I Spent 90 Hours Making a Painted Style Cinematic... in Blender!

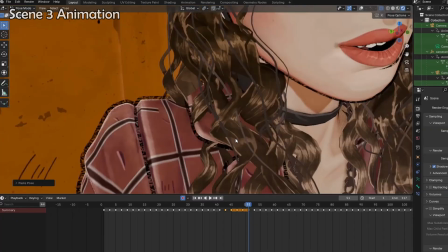8:16 So, I put all of this together, and once I was almost done with the animation, I then just had to fix up the positioning of the hair a little bit, so that it didn't intersect with the clothes.
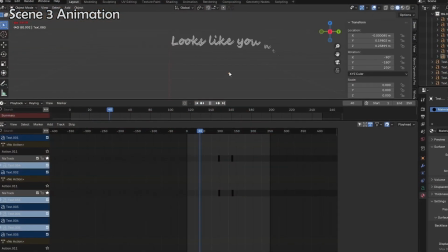8:28 Lastly, I experimented with having the text of her talking on screen.
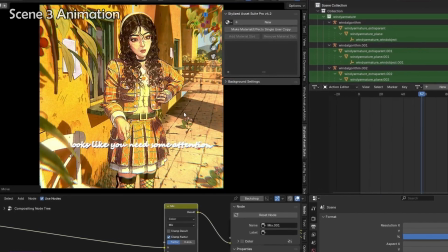8:31 While this was a cool idea, it unfortunately just didn't look that good and was a bit hard to follow, so I decided to discard it and just keep it blank.
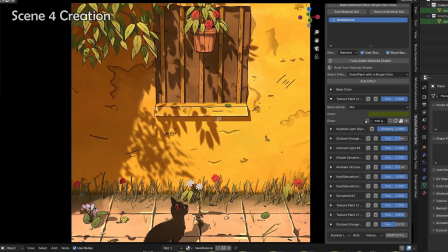8:41 Okay, now for scene 4. Overall, at least for the scene creation part, there's not much to say here, because it's basically just the same as scene 1 except zoomed in a bit.
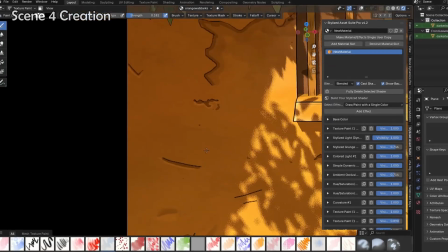8:50 Of course, I did some extra detailing since now we're zoomed in more on the shot, but besides that, it wasn't anything too different.
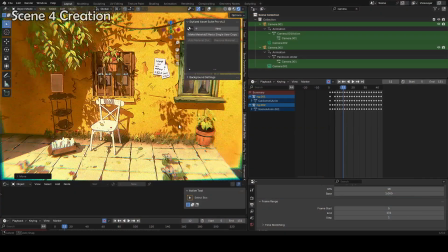8:55 I just copied and pasted in the rest of the props and accessories for scene 1 that I had, and that was the bulk of it for creating scene 4.
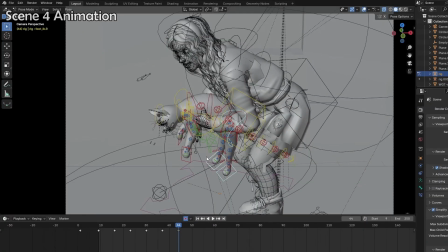9:01 Now, for animation on scene 4, I wanted her to pick up the cat and do a sort of flip-flop towards the end.
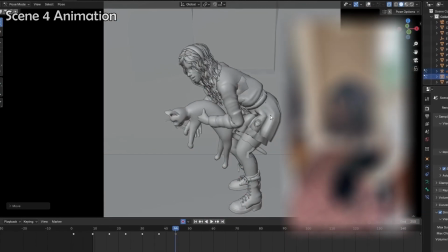9:07 I actually just used the initial footage I shot for inspiration as my guide for this, and just got to animating.
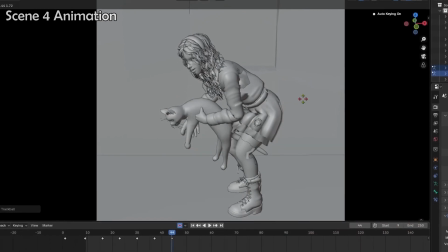9:12 Obviously here, it was a bit of extra work, as I had to also animate the cat as well, and both of them interacting.
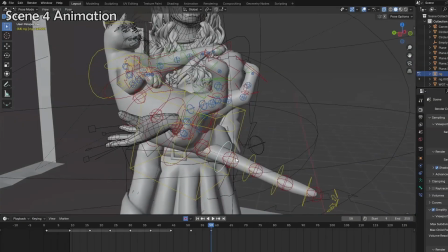9:18 But the extra difficulty here also made it feel more rewarding in the end. Here on the channel, guys, we really believe persevering through making her art is super important.
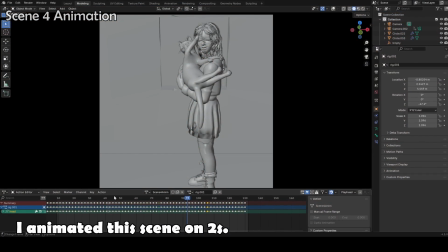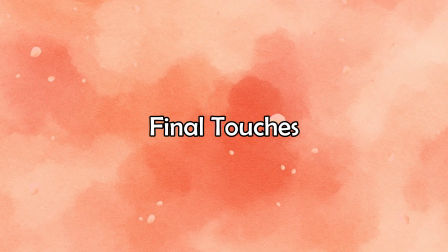9:33 Alright, so now with the scenes basically done, it was time for some final touches.
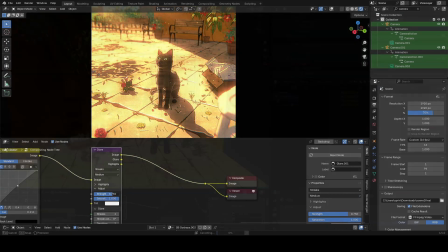9:37 If you saw my last video where I talk about important visual development tips, I basically just apply those tips here, and make each scene a bit more good-looking.
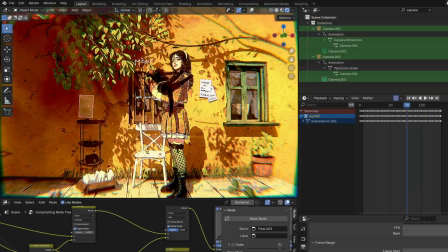9:44 I played around with the compositing quite a lot for each scene, adjusting things like contrast and glare,
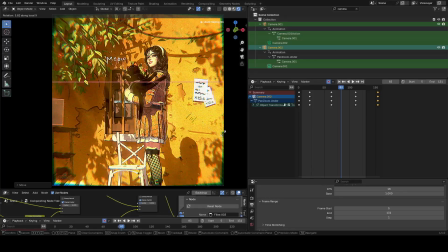9:49 and in scene 4, I felt that tilting the camera down a bit made the scene as a whole look a bit nicer.
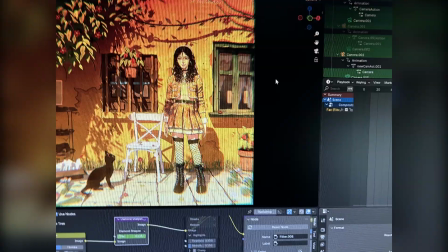9:54 And of course, just spent a while staring at my screen making tiny adjustments. Okay, so now, without further ado, here's our final result.
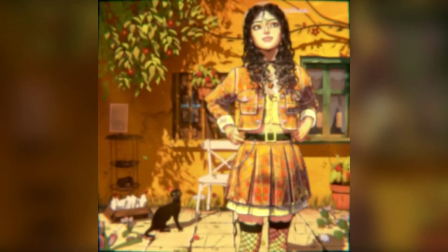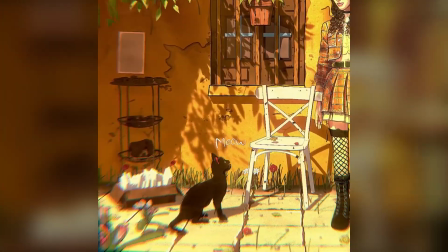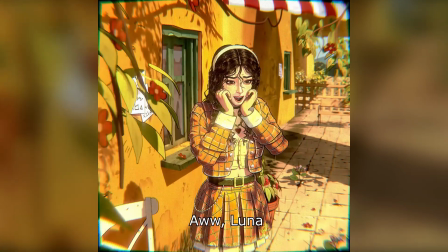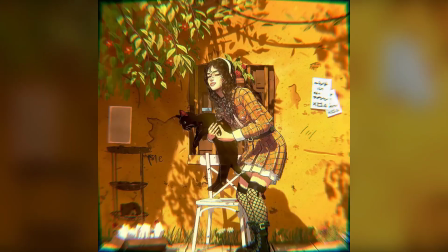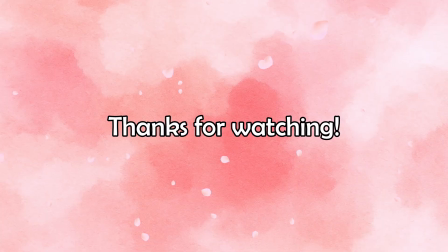10:31 Okay, so that's a wrap. With that, thank you guys so much for watching.
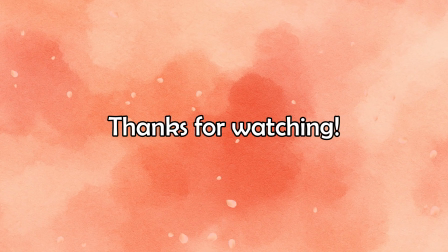10:34 I have plenty of other art and animation content coming up soon, so definitely subscribe, and you can also follow me on Instagram here.
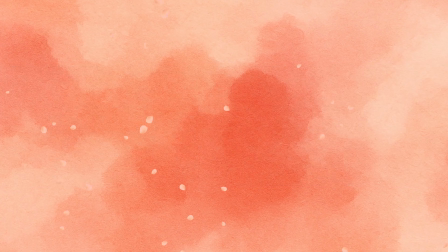10:41 Okay, have an awesome day!